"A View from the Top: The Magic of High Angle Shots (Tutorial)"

What's good everyone welcome back to the channel. We're still covering camera angles in this series and today we'll be talking about the high angle shot.
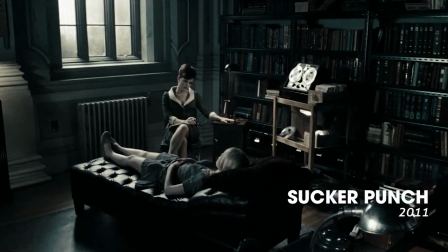16s
These shots offer a unique perspective that evokes specific emotions and also enhance your storytelling.
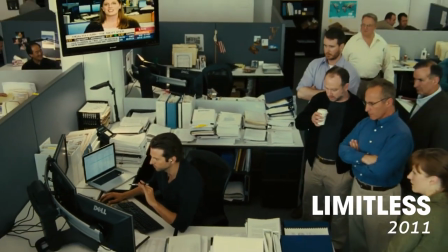23s
So join me as we delve into the art of the high angle shot. Before we dive into the creative implications of the high angle shot let's cover some technical aspects.
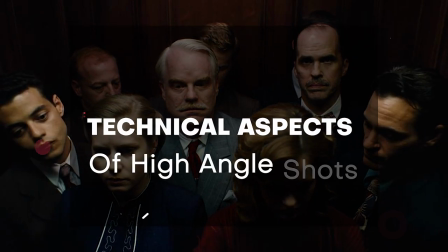The high angle shot is captured when the camera is positioned right above the subject looking down.
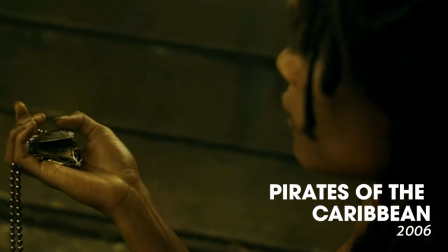42s
The angle provides a bird's eye view, altering the perception of space, power dynamics, and the character's vulnerability. Now, let's explore the creative impact of the high angle shot.
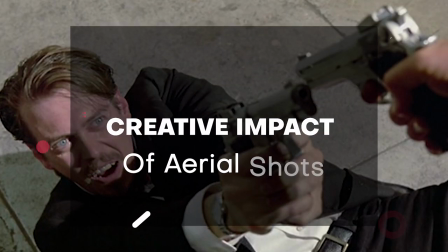These shots can convey a sense of inferiority, vulnerability, or powerlessness for the character.
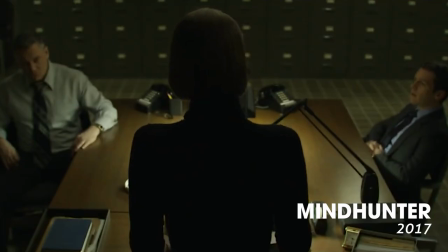65s
They are often used to emphasize the dominance of another character or to highlight a character's internal struggle.
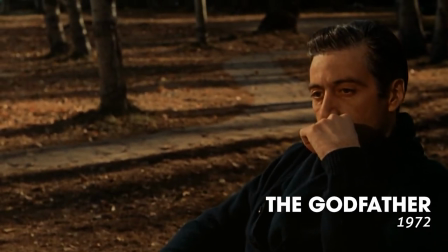70s
In The Godfather, Director Francis Ford Coppola employs high angle shots to signify power dynamics.
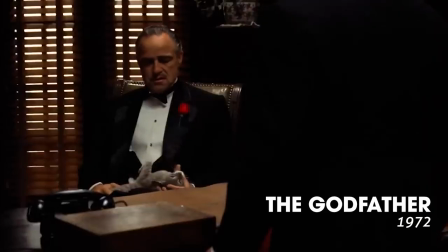76s
When a character is filmed from a high angle, it emphasizes their vulnerability of subordination to a higher authority.
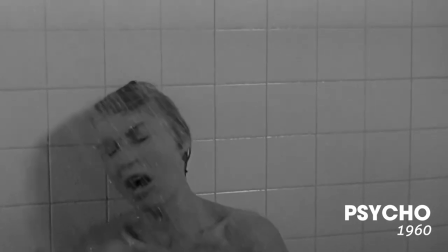82s
Similarly, in Alfred Hitchcock's Psycho, high angle shots are used to create a sense of unease and powerlessness.
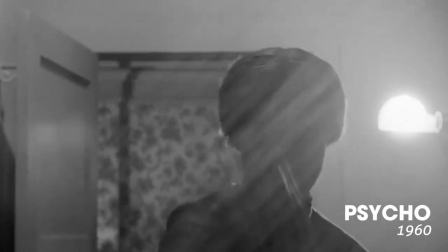89s
By shooting from above, Hitchcock makes us feel like helpless observers in the twisted world of the antagonist. High angle shots can also be used to create a sense of detachment or to provide an overview of a location or action sequence.
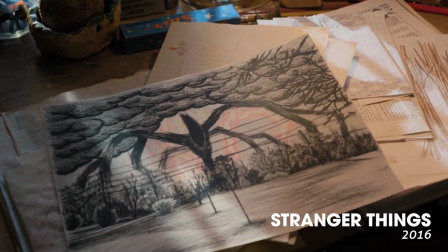104s
They give a grand perspective and allows the audience to observe the events from a distance. Now that we understand the creative power of the high angle shot, let's discuss some practical tips so we can use them more effectively.
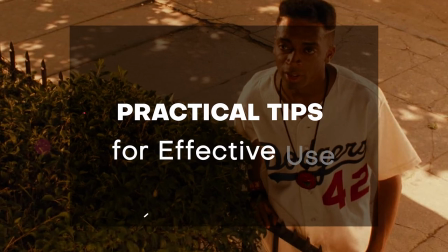Make sure you pay attention to your framing and your composition as it can enhance the sense of vulnerability and dominance.
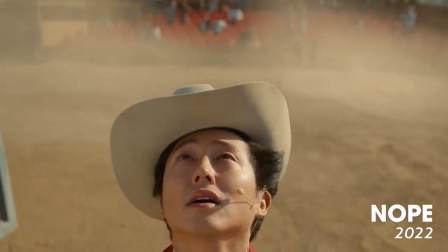128s
Additionally, consider your camera movement and your overall visual storytelling. High angle shots can be combined with other techniques such as dolly movements or
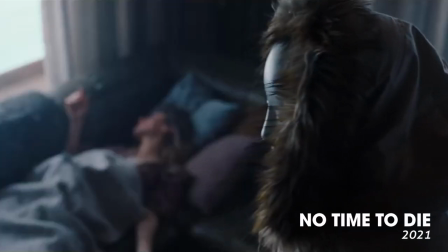139s
specific lighting choices to further enhance the intended emotions in the story. All right guys, that wraps up our video today for the high angle shots. Remember, the high angle shots alter the perception of space, power dynamics, and vulnerability.
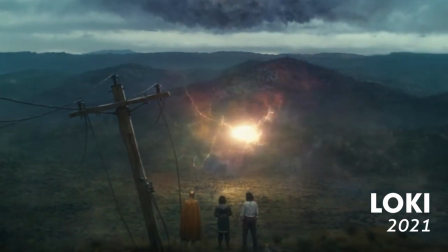154s
So grab your camera and get out there and start shooting some high angle shots today. Once again, thank you for joining me today. If you found this video helpful, please like the video, share it, subscribe to the channel, and also turn on your notification bell so you can stay up to date with the tips, tricks, and tutorials that we're dropping every week on filmmaking and photography and don't forget to keep creating and pushing the boundaries of your imagination all right see you guys next time